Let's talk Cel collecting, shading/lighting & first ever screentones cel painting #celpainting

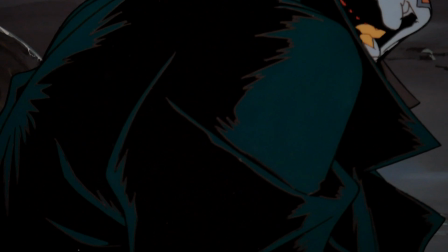(12:21)
So keeping in theme with Spawn, here is the Violator, or in his clown form from the HBO animated series Spawn.
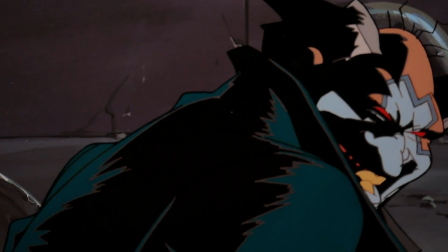(12:29)
And once again, we're getting the same thing. We're just getting blacks with color.
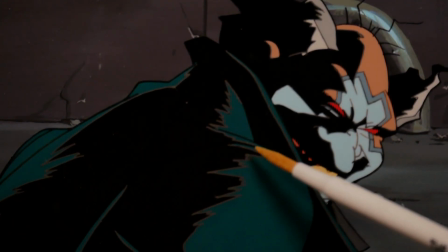(12:35)
And they did the line art on top once again to kind of give it very serrated, jagged edges with the blacks.
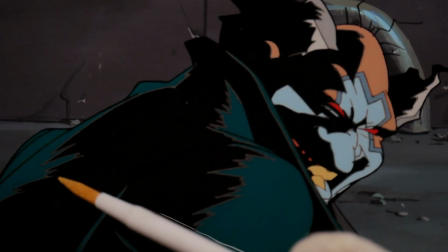(12:42)
And I actually think that works really well for it. It's really cool. So you have your black, but then you have these hard edges.
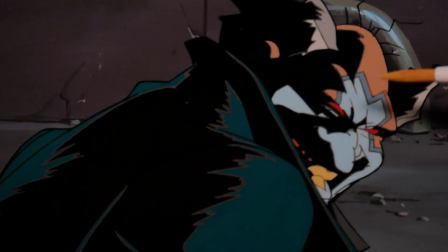(12:48)
And they didn't do it, they did that intentionally because here on the head, it's just black. It's just one tone. It's just skin tone and black. Blue, face paint, black. They will obviously have two blues here because the design calls for two blues, but they're never split.
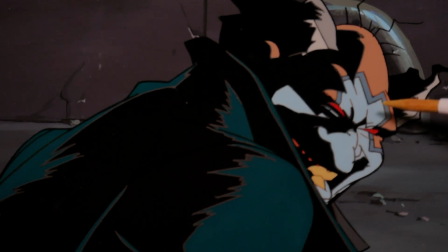(13:06)
There's never any shadowing, at least on most of the stuff I have. It's usually just one tone and black. And the shadows on Spawn really help get the atmosphere across. I really like it. It's really unlike any of the other animation cells I've seen.
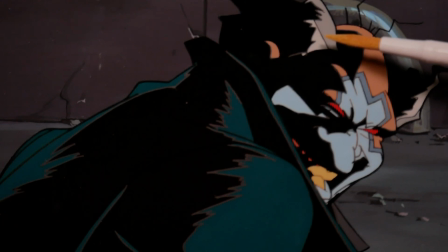(13:21)
HBO Spawn is kind of special in its way. This series had a really unique way of lighting things. And I think that helps create a very menacing, dark feel to this.
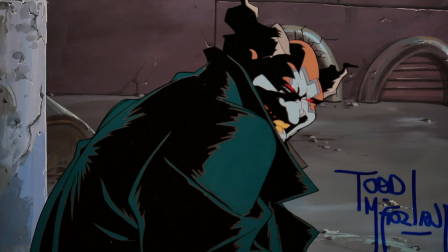(13:33)
And obviously, because there's so much black, I would say on these Spawn cells, 60% of it is black, and it makes it look really good.
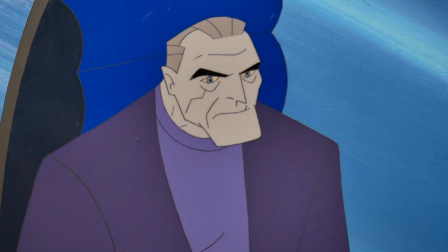(13:44)
And here we have old Bruce Wayne from Batman Beyond. It's a 2-cell setup with the eyes and the keyframe behind.
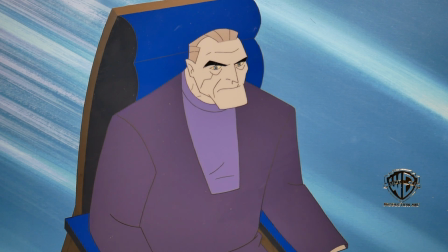(13:51)
I wanted to show this one very quickly. It's just a flat lighting. It's one tone, that's it. And that's probably just because, like I said, animation can be expensive, and sometimes if it seems not that important, you just keep it simple.
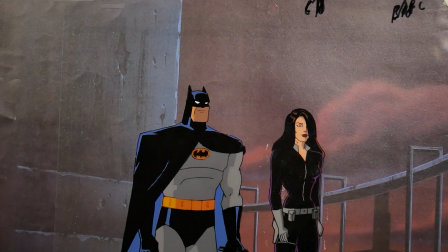(14:05)
And here we have a cell from Batman the Animated Series of Batman and Talia,
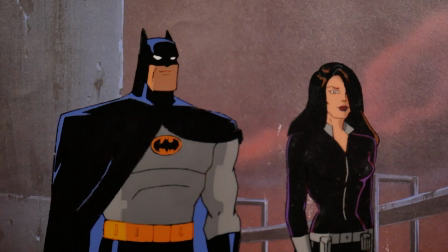(14:10)
and it's pretty interesting to see that they're using their lighting more to create shape. And here on Talia they have the black on purple, which is funny because in my last video I said I didn't really like black on purple,
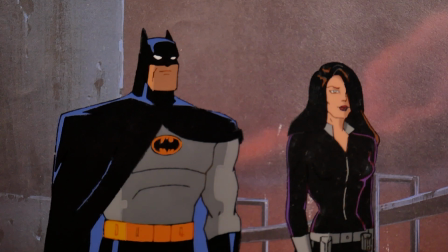(14:24)
and of course in the next video here it is on a classic series. And then here on Batman you can see that they're using it. It's not really natural because obviously this part here would be shadow would be in because of the cowl.
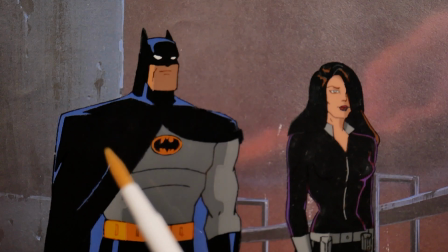(14:37)
It does look like maybe there's another cell that goes on top of this because that looks very jaggedy on his rib cage there. But even here, once we go down a little bit further and we pan down,
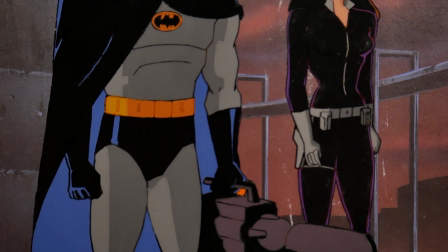(14:48)
we can kind of see that they're using it kind of as They're using the lighting here more to add emphasis and to create separation and to create shape. And the blue on the pants is used as a sheen just to kind of give it a little bit of, like I said, separation.
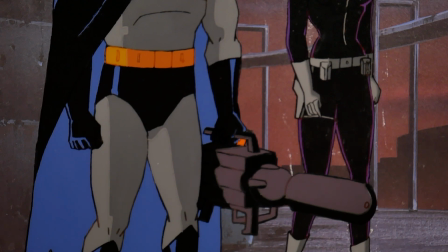(15:06)
Because if you look at the gun here, now that's actually lit relatively realistic to how the scene would be. Like it's all in dark here and then light with shadows underneath. But Batman doesn't match that lighting at all.
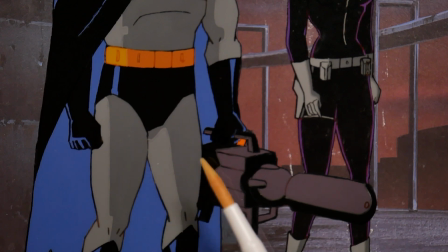(15:18)
In fact, shadow on shadow here, his leg and the gun. Like I said, it's more of an artistic thing, and that's one of the great things about animations. You can get away with doing artistic stuff like that.
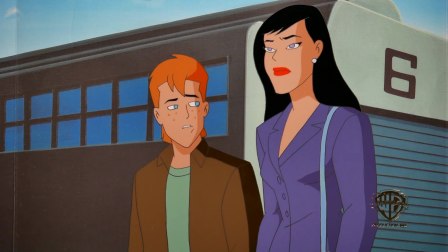(15:32)
And here we have Lois Lane and Jimmy. This is not much to say about this one because this is actually a very natural lighting setup. The light source seems to be coming from one spot. You have the two tones on the characters.
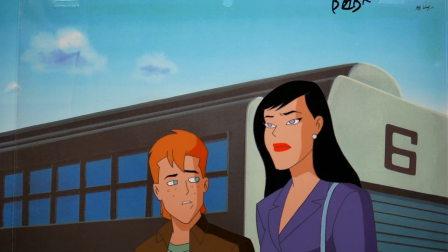(15:48)
Jimmy and Lois actually feel like they're actually in the same scene. They're lit the same.
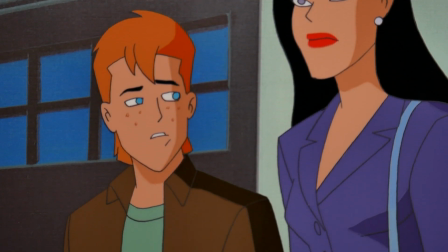(15:53)
So you'll see the shadows on one side, under the necks, on the side, on the right-hand side of them.
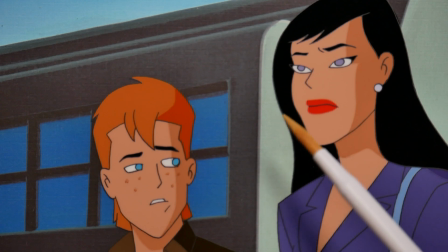(15:59)
It's interesting because a lot of the animation cells we've seen today haven't actually lit both characters in the scene as if they were meant to be in the same scene.
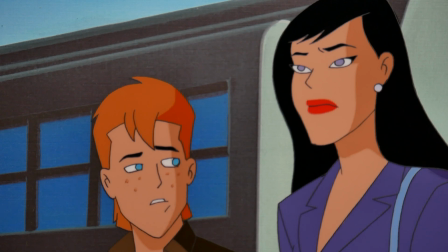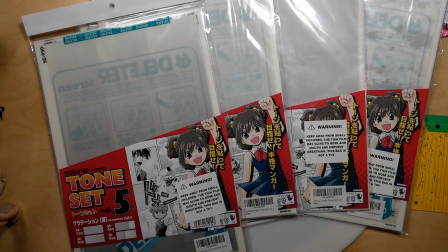(16:13)
Cell animation is a very creative medium.
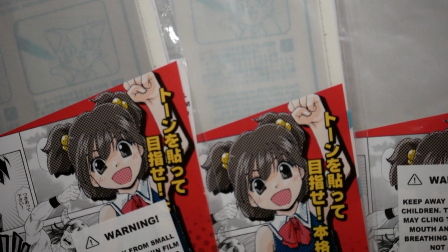(16:16)
Yes, you have certain restrictions in cell painting, but finding creative solutions around barriers is kind of the fun part of working non-digitally.
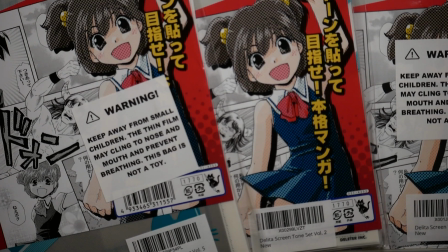(16:24)
I'm always trying to find new information on cell painting.